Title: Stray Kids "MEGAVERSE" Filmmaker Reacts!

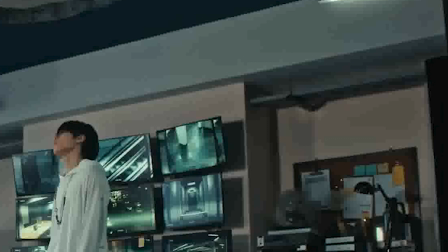12:27 So we got, that's probably his backlight, just to make sure the background's lit up and to make sure his has a good hair light to show depth of field.
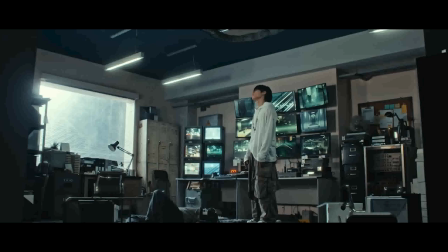12:35 We got another tube light that's going up and down on this side,
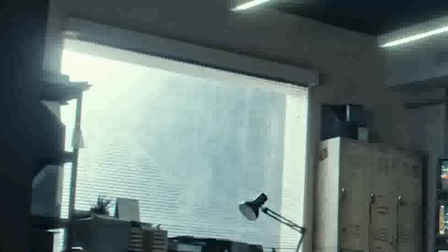12:39 and we have an outside the window shot that's just giving you like a moonlight, make you feel like it's a natural light, even though it's really just studio lighting. Really cool. Right here we have a camera that's attached to his body. Here's a picture of somebody with one of these on.
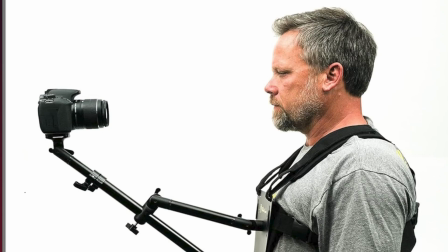12:59 So what this camera does is it gives you a first-person perspective, and you can actually feel what this person's feeling. We're feeling his panic. We're feeling that he's got to get out of here. These guys are chasing him, so he's got to get out of here. Okay. They put the camera on the floor.
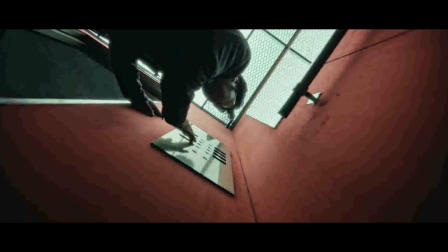13:16 Literally, like, this shot, like, it's so quick, but this shot is absolutely amazing right here. Like, you literally just set the camera on the floor. What's wrong? What are you doing? Like, it's so creative, but like, I would have never thought to do that. Like, I love how like creative this video is, and how the director wasn't afraid to just throw the camera in a random spot and say, hey, what would this look like? And it worked almost every single time that they've done something crazy like that. Man, so awesome.
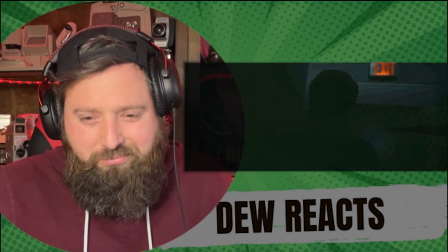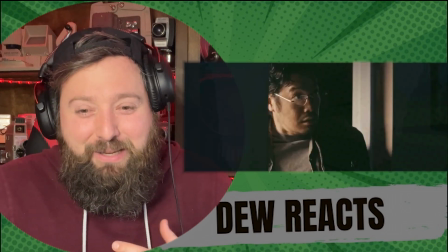13:53 Whoa.
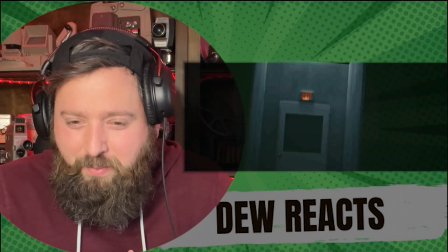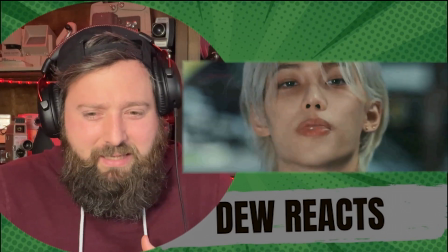14:00 Can't get away from me.
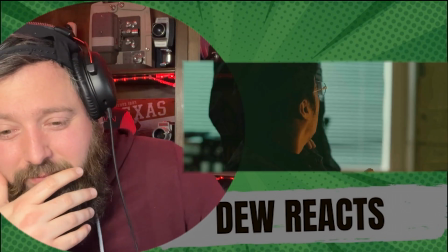14:06 Wow. What a cool video.
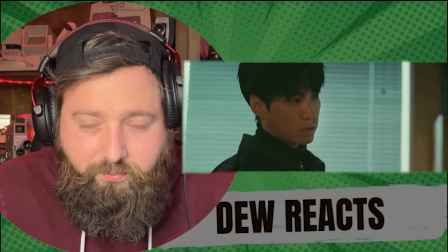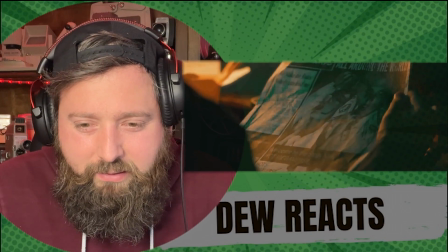14:14 Huh.
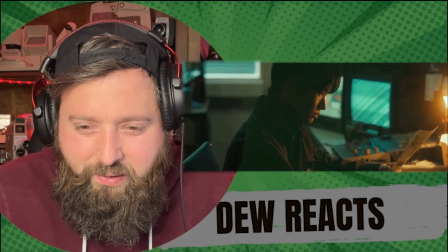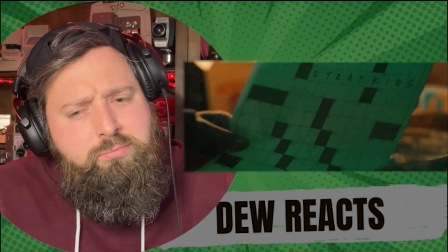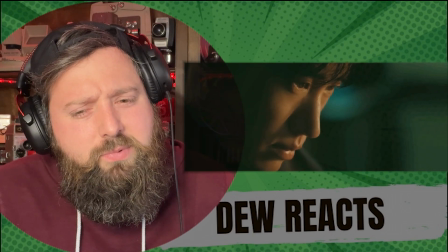14:25 Is that?
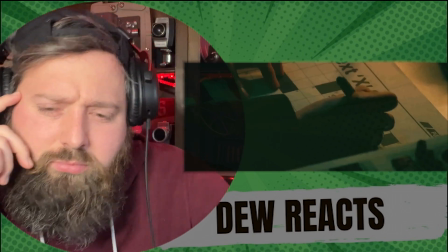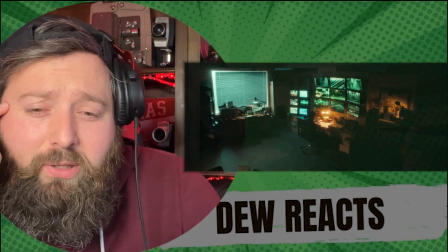14:33 Tableau. Tableau is from Epic High.
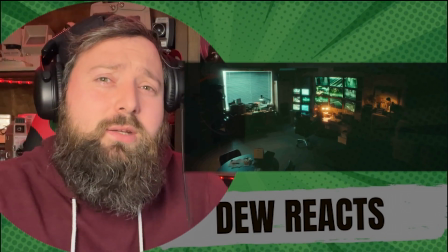14:39 So I wonder if there's going to be like a collab or something with these guys.
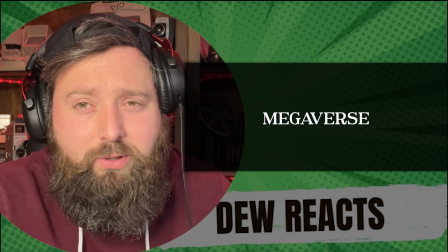14:43 Maybe a little crossover of universes. Very interesting. Guys, that has been my review of Stray Kids Megaverse. This video was outstanding. The effects were awesome. The camera shots were on point. The directing was on point. Lighting looked amazing throughout the whole video. I didn't really talk about the lighting as much as I wanted to, but there was so much going on in this video. I couldn't really even... I didn't really have time to. It was such a good video, guys. If y'all want to see a breakdown of your favorite music video, please hit me up in the comments and let me know what you would like to see me do a review on. My name's Andy Dew, and I appreciate you guys watching, and we'll see you in the next one.